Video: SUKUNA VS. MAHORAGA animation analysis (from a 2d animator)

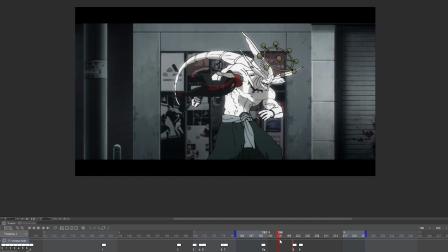I really like how Sukuna's body turns around its axis while he's still in the air, very great movement.
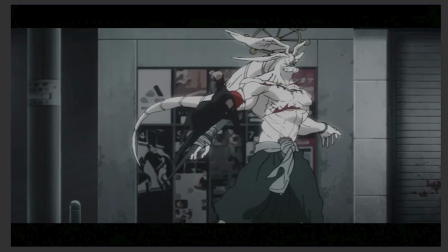When the cleave reaches MAHORAGA, the Shikigami's spine goes from bending inwards to outwards.
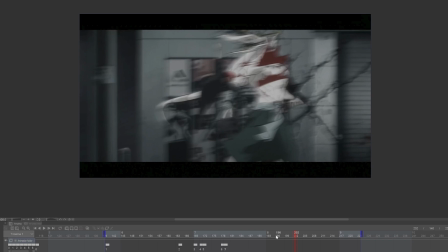Look at how the blood almost explodes out of his body as it gets cut through.
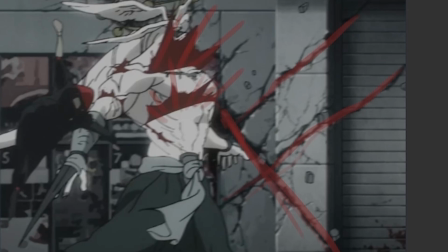As the cleave reaches even the walls, it leaves lines and cracks there.
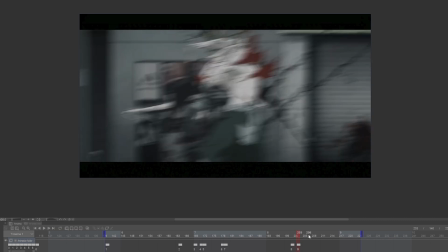Plus, these two frames at the extreme of the movement are blurred, which give more intensity to the animation.
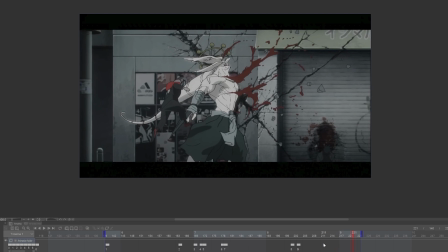The movements of the camera add even more to the whole scene. Sukuna lands, nice camera blur and movement.
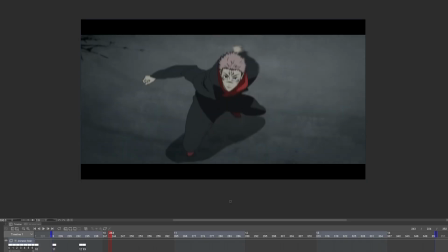He cleaves. We can see motion blur frames again. MAHORAGA attacks, cut, camera pulls out.
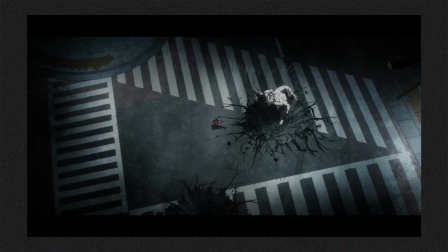We also have a quick flash.
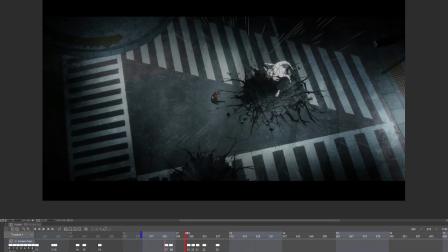and as they get pushed by the attack to each side, we can see their movements starting slow and then boom, in 1, 2, 3, 4, 5, 6 frames they almost blast out of the screen.
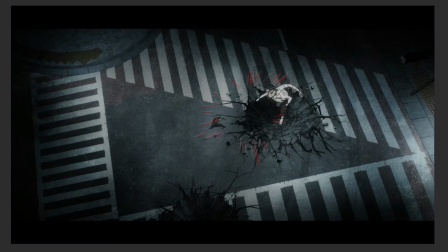Pay attention to the small effect lines again. As the movement builds up, the circle they form becomes bigger. Then we get this really nice animation of the air circling, the circle growing and then blurring.
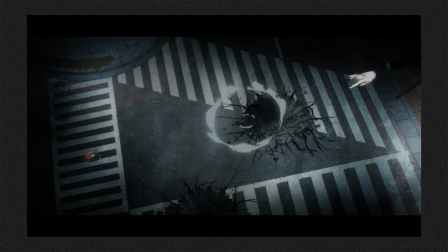I really like the clever usage of both motion and camera blurs, by the way.
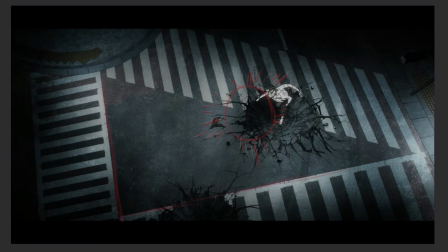Plus, can we please talk about the composition here, because this is insane. Look at how the crosswalks form a triangle, and also at how both the effect lines and the concrete are forming circles.
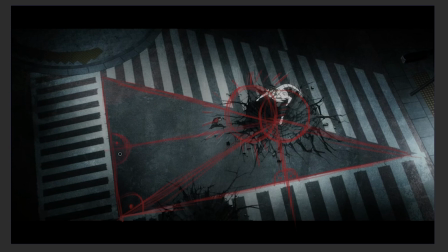We can break this triangle down to smaller ones, which are literally right triangles too.
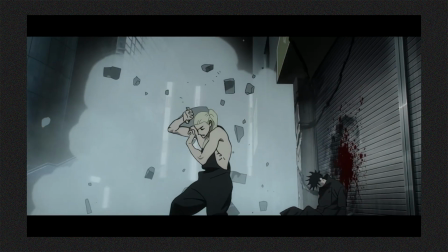Genius. And then cut, MAHORAGA flies into the frame.
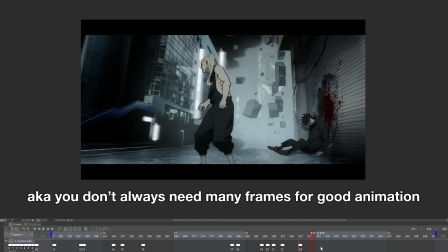This is literally only 2 drawings, but because of the pieces flying and the shaky camera movement, we can clearly see what's happening.
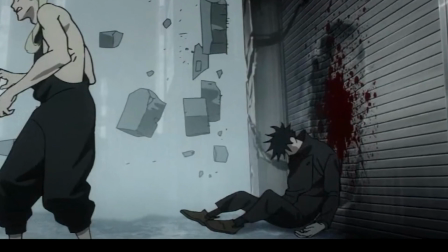Also, my son, poor Megumi, he's just chilling there, not knowing what's happening around him.
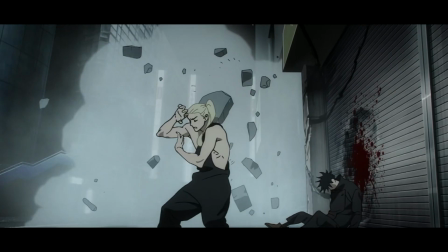Let's ignore this motherfucker.
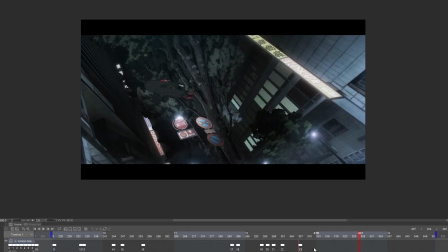And then we have a goofy Sukuna flying, which is 2 frames again.
Gambare.
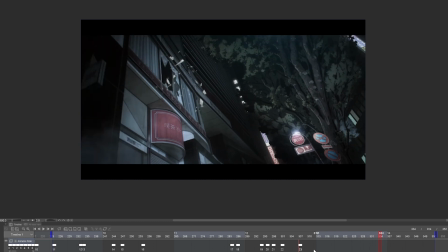The way the camera turns after him is just so smart, it really gives the effect of someone recording these scenes.
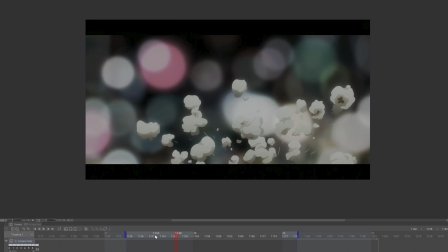Alright, so the next thing I want to show you is this popcorn scene, which connects the previous and the next sequence so damn well. We have these blurred, aesthetically pleasing lights in the background. Look at how the popcorn pieces fly up starting slow.
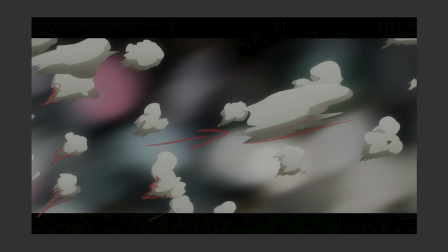Then to the right, with a very quick movement, we have both a motion blur and a whip pen here.
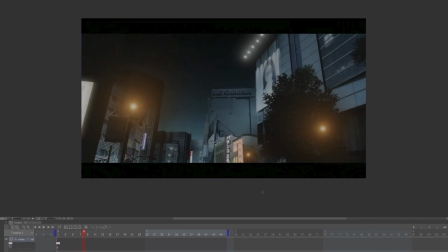And then cut, we see MAHORAGA blasting into the building, flying just like the popcorn before.
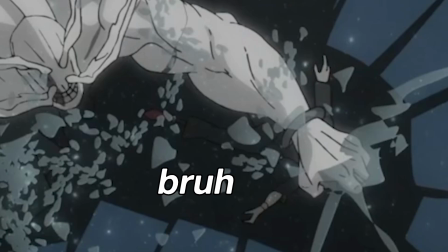He's holding Sukuna's head, pushing him into the glass wall. I like the perspective and how they animated the glass pieces also.
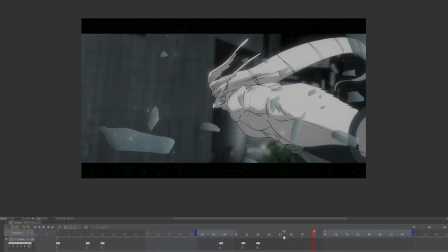Then he throws Sukuna with a huge force and speed. He's tiny, but we can still see him flipping around in the air.
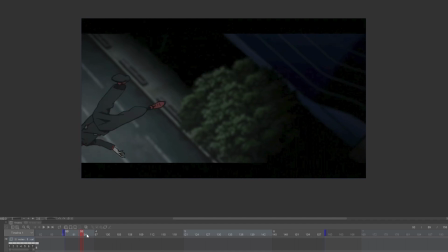And then look at how he lands on his palm. Again, I really like how the camera catches up with the movement.
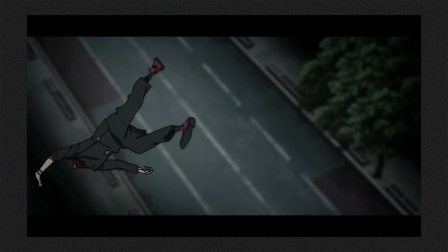Also, look at how he catches his balance after he touches the wall.
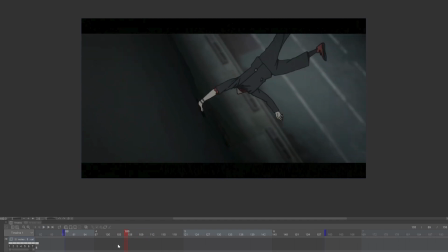How he's balancing himself on one hand, his body being parallel to the ground.
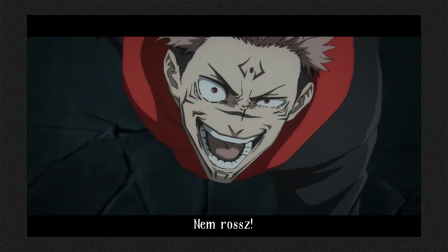Okay, and then this. Look at how he lifts his head up and look at that facial expression.
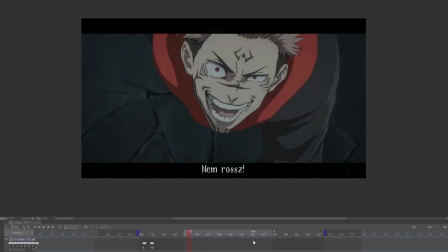Oh my god. His pupils being tiny, his eyebrows, that evil laugh.
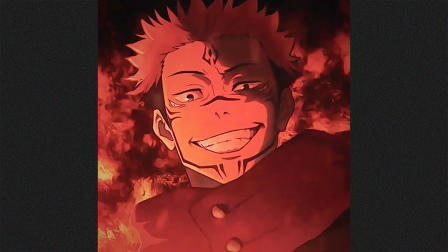I'm not a Sukuna stan, but these facial expressions are so fucking insane.
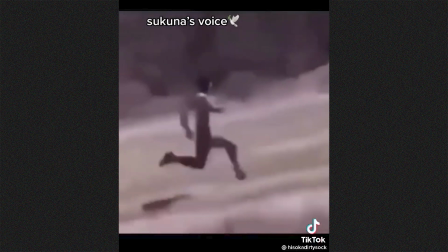This makes you want to animate unhinged characters like him.
本物の呪術というものを領域展開
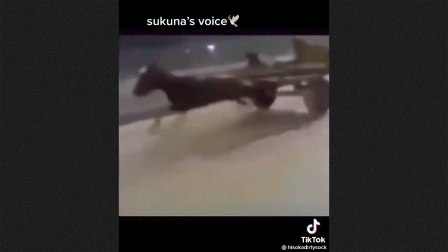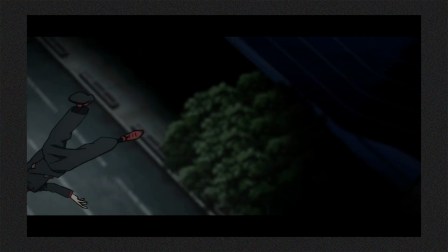These 2 scenes next to each other look so good, especially with the camera movements.
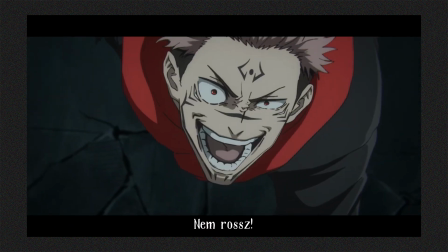Like, oh, okay.